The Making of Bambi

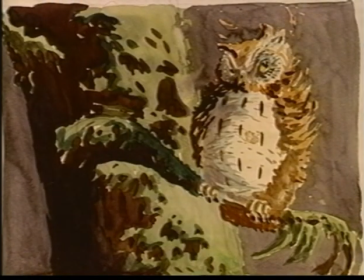(7:08)
Once the animators were comfortable with drawing real animals,
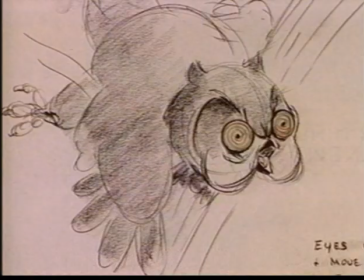(7:12)
they had to adapt them into characters that could supply the range of expression and emotion needed to tell the story.
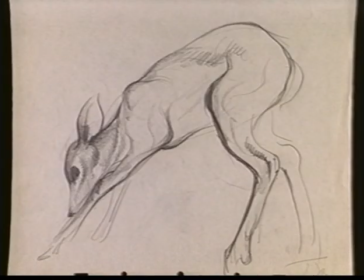(7:19)
And you look at a deer, and boy, there are a lot of bumps and bones and muscles on there. And then you have to try to get expressions and attitudes. And I think Mark Davis was the guy who really opened up the door for us,
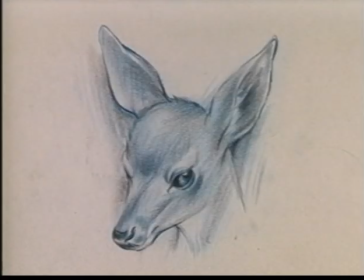(7:31)
showing us how you could get animatable expressions, human attitudes on a deer. Fantastic job. Without him, I don't think we ever would have made it.
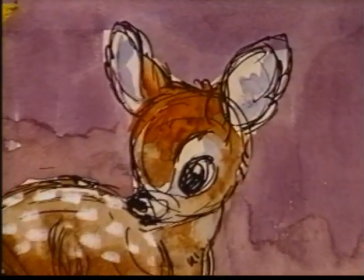(7:42)
One of the reasons that I came to the studio was that I was more or less expert in the drawing of animals. I took a huge book on baby behavior and would go through, and every interesting child's face, I would interpret it into the mask of this young deer.
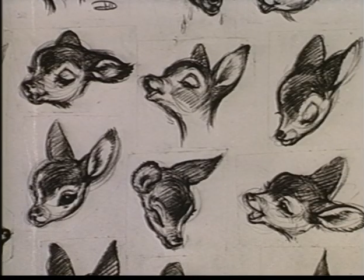(8:03)
And I think this was a turning point for the creation of a character.
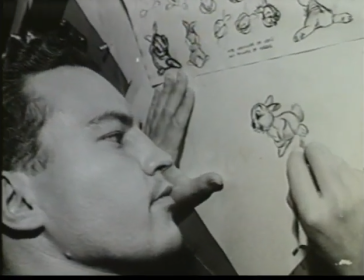(8:11)
A cute baby rabbit character was developed to give the story much-needed comedy relief.
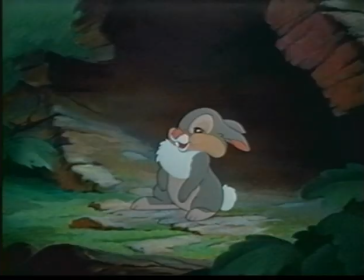(8:21) I'm Thumping. That's why they call me Thumper.
I guess I had more fun with Thumper, and I liked his personality. He was so kind of precocious, and always telling Bambi what to do.
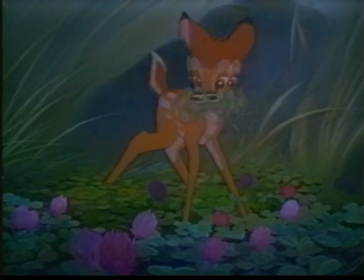(8:37)
Continually getting himself in trouble by saying the first thing popped into his head.
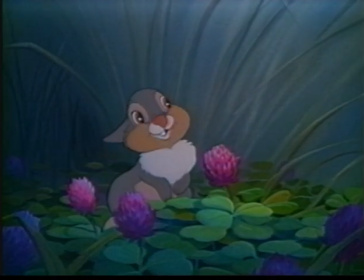(8:42) Just eat the blossoms. That's the good stuff. Thumper?
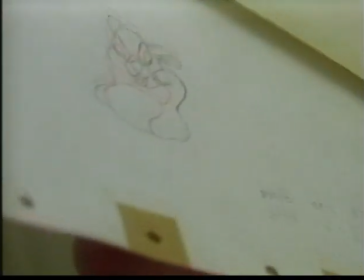(8:49)
So I liked the scene because that offered some good acting,
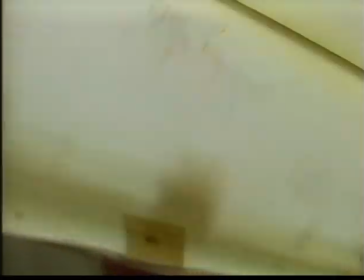(8:53)
and it offered a change of attitude, because when his mother says, Thumper, what did your father tell you? Then he goes down, you know, about what, you know, and then, oh, that one, and then...
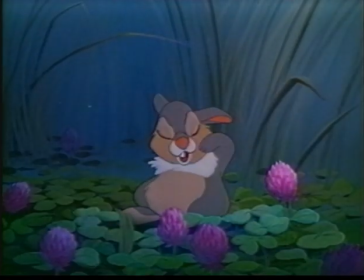(9:08) Eating greens is a special treat. It makes long ears and great big feet.
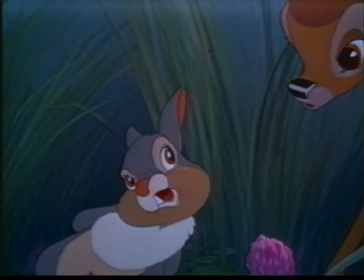(9:17) But it sure is awful stuff to eat. I made that last part up myself.
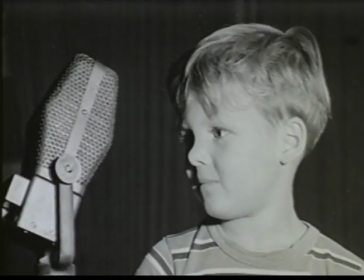(9:26)
I like Thumper just as much today as I did then. It's really kind of fun having that as a part of my life.
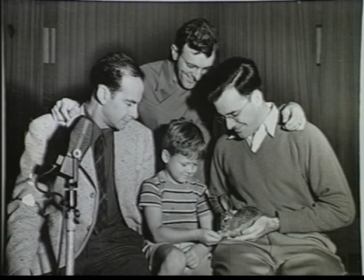(9:34)
As a four-year-old, I didn't read the copy. The way the recording was done was in a sound studio with a director reading
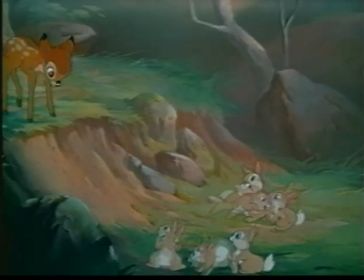(9:43)
the lines with the inflection and the enthusiasm that they wanted.
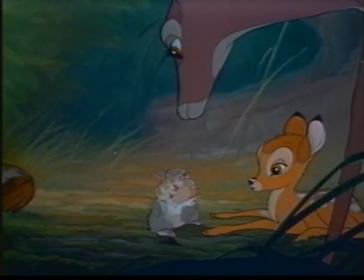(9:47)
And then I did it back to them.
He doesn't walk very good, does he?
It was done numerous times until they got it just the way they wanted.
What did your father tell you this morning?
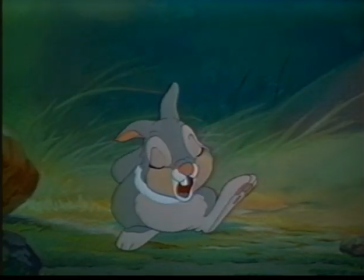(10:03) If you can't say something nice, don't say nothing at all.
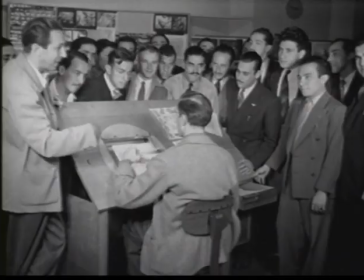(10:15)
Here, in rare newsreel footage, we see a group of studio visitors watch as Frank Thomas animates a sequence with Thumper.
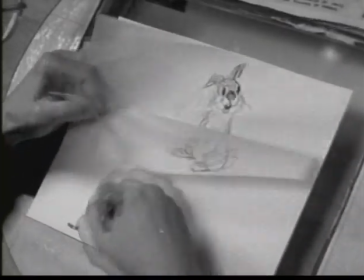(10:24)
Characters were animated using pencil drawings on paper that were then photographed to test the flow of movement and expression.
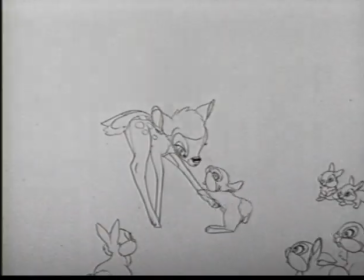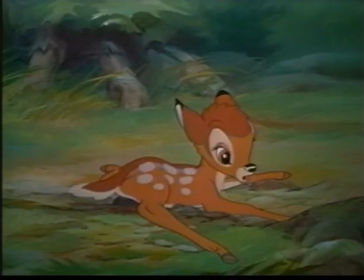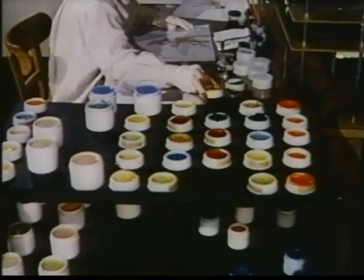(10:46)
Disney Studios' ink and paint department created all their own paints.
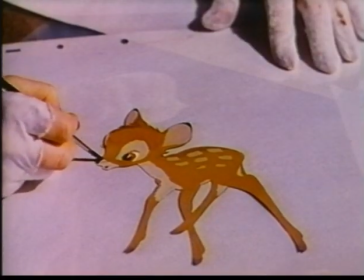(10:51)
For Bambi, nearly 250,000 cells were drawn and painted.
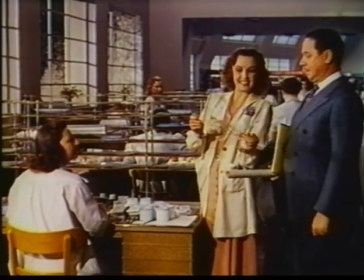(10:58)
When you combine that figure with the animation drawings, concept art,
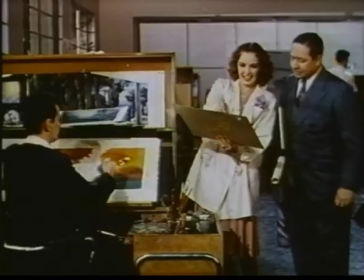(11:03)
layouts, character designs, and backgrounds, over a million drawings went into making a little fawn come to life.
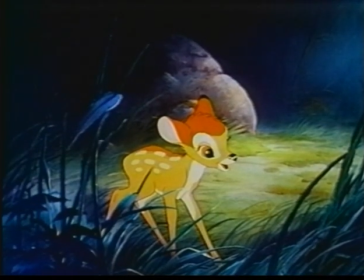(11:11)
Pretty amazing, isn't it, Bambi?
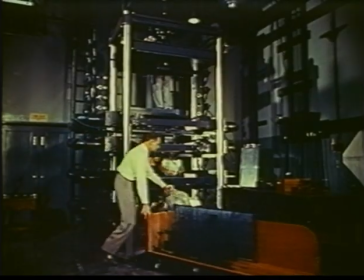(11:19)
To heighten the realism of Bambi, the multiplane camera was used extensively.
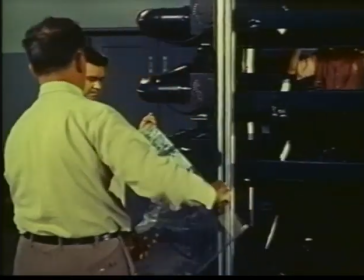(11:25)
By painting different layers of a scene on separate sheets of glass and moving them independently as they're photographed one frame at a time,
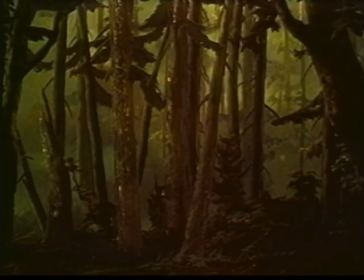(11:33)
flat art could create the illusion of depth. This opening sequence is an excellent example of the magic of the multiplane camera.
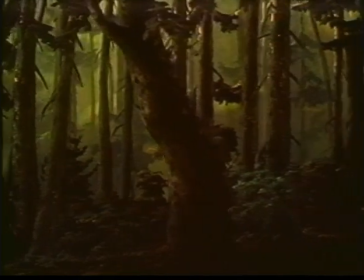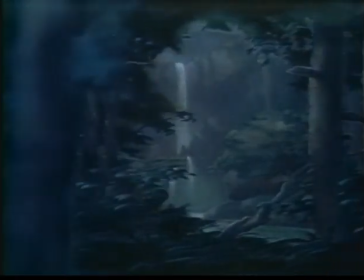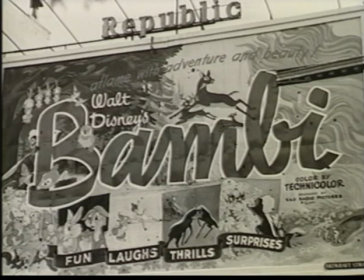(11:55)
When Bambi was first released in 1942,
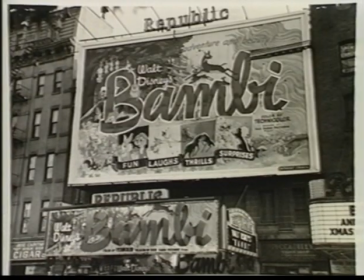(11:59)
it was an immediate triumph and was recognized as one of animation's all-time greatest artistic achievements.
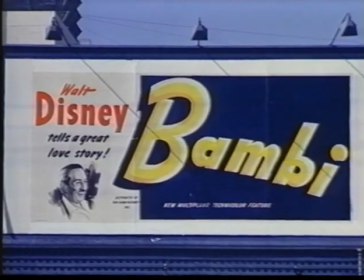(12:06)
Even now, over half a century later, Bambi continues to delight audiences.
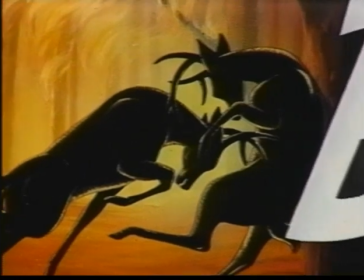(12:12)
Perhaps because of its stark realism, it also lives on as one of childhood's most vividly memorable family classics. We think that Bambi was Walt's favorite picture. All our features were different, but this one was the most different.
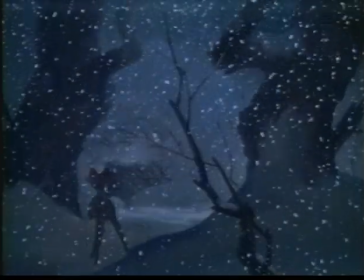(12:30)
The death of the mother is the one picture where somebody is really killed,
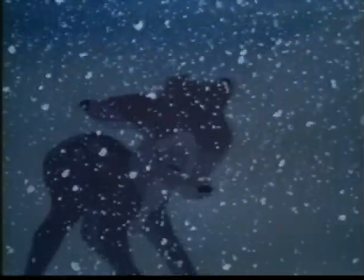(12:35)
and there's no fairy dust or lover's kiss to bring her back to life. She's dead.
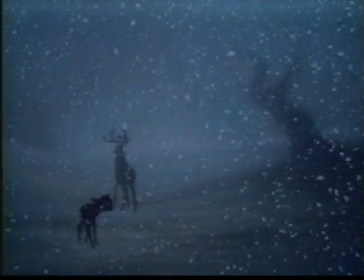(12:41)
And I think that's the big thing that made this so different.
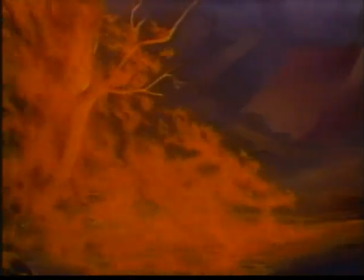(12:48)
Bambi stands out as one of the first environmentally conscious films ever made.
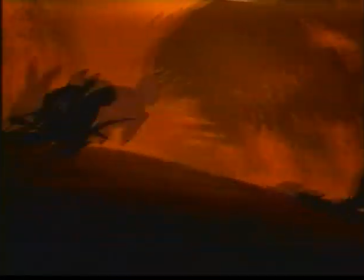(12:52)
It shows that without responsible thinking, man can easily become the enemy of nature.
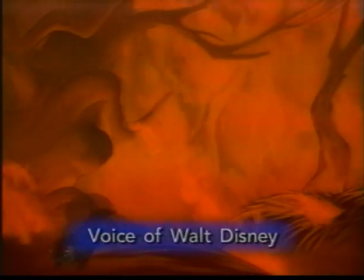(12:58)
I'm a lover of nature. In fact, I respect nature very much.
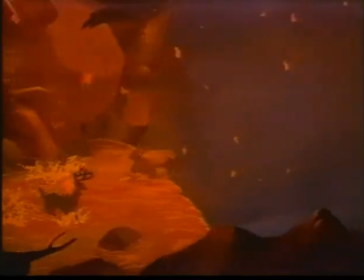(13:03)
I feel that through watching, observing the habits of the creatures of nature, man could learn a lot.
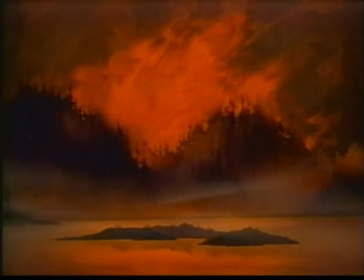(13:11)
The careless hunter's campfire almost destroys everything we've come to care about and
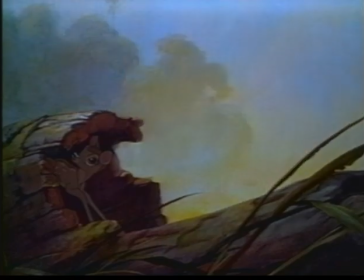(13:18)
serves as a valuable lesson for everyone to respect all of nature's creatures and habitats.
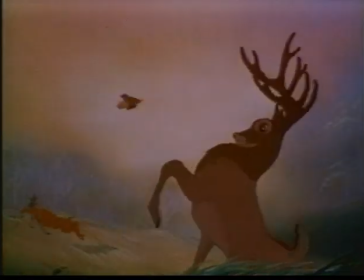(13:25)
Despite the inherent traumas and heartbreaks of the struggle for survival in the wild,
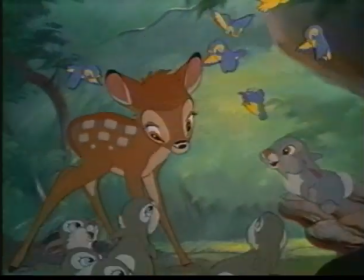(13:30)
Bambi and his friends give us a life-affirming example of the resilience of the spirit.
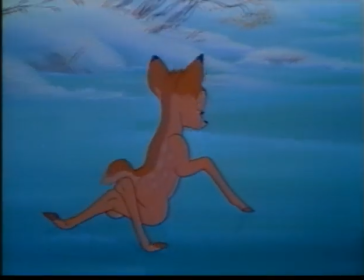(13:38)
I think of the happiness in it and the realism of the happiness. The happiness was not forced, they were not gagged.
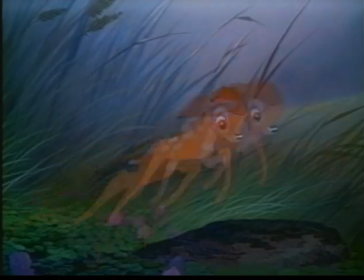(13:46)
But they were things that you might find in your own family, in your neighbor's children, in your own children.
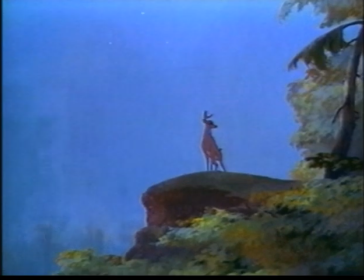(13:51)
And it just lived in your heart for years afterwards.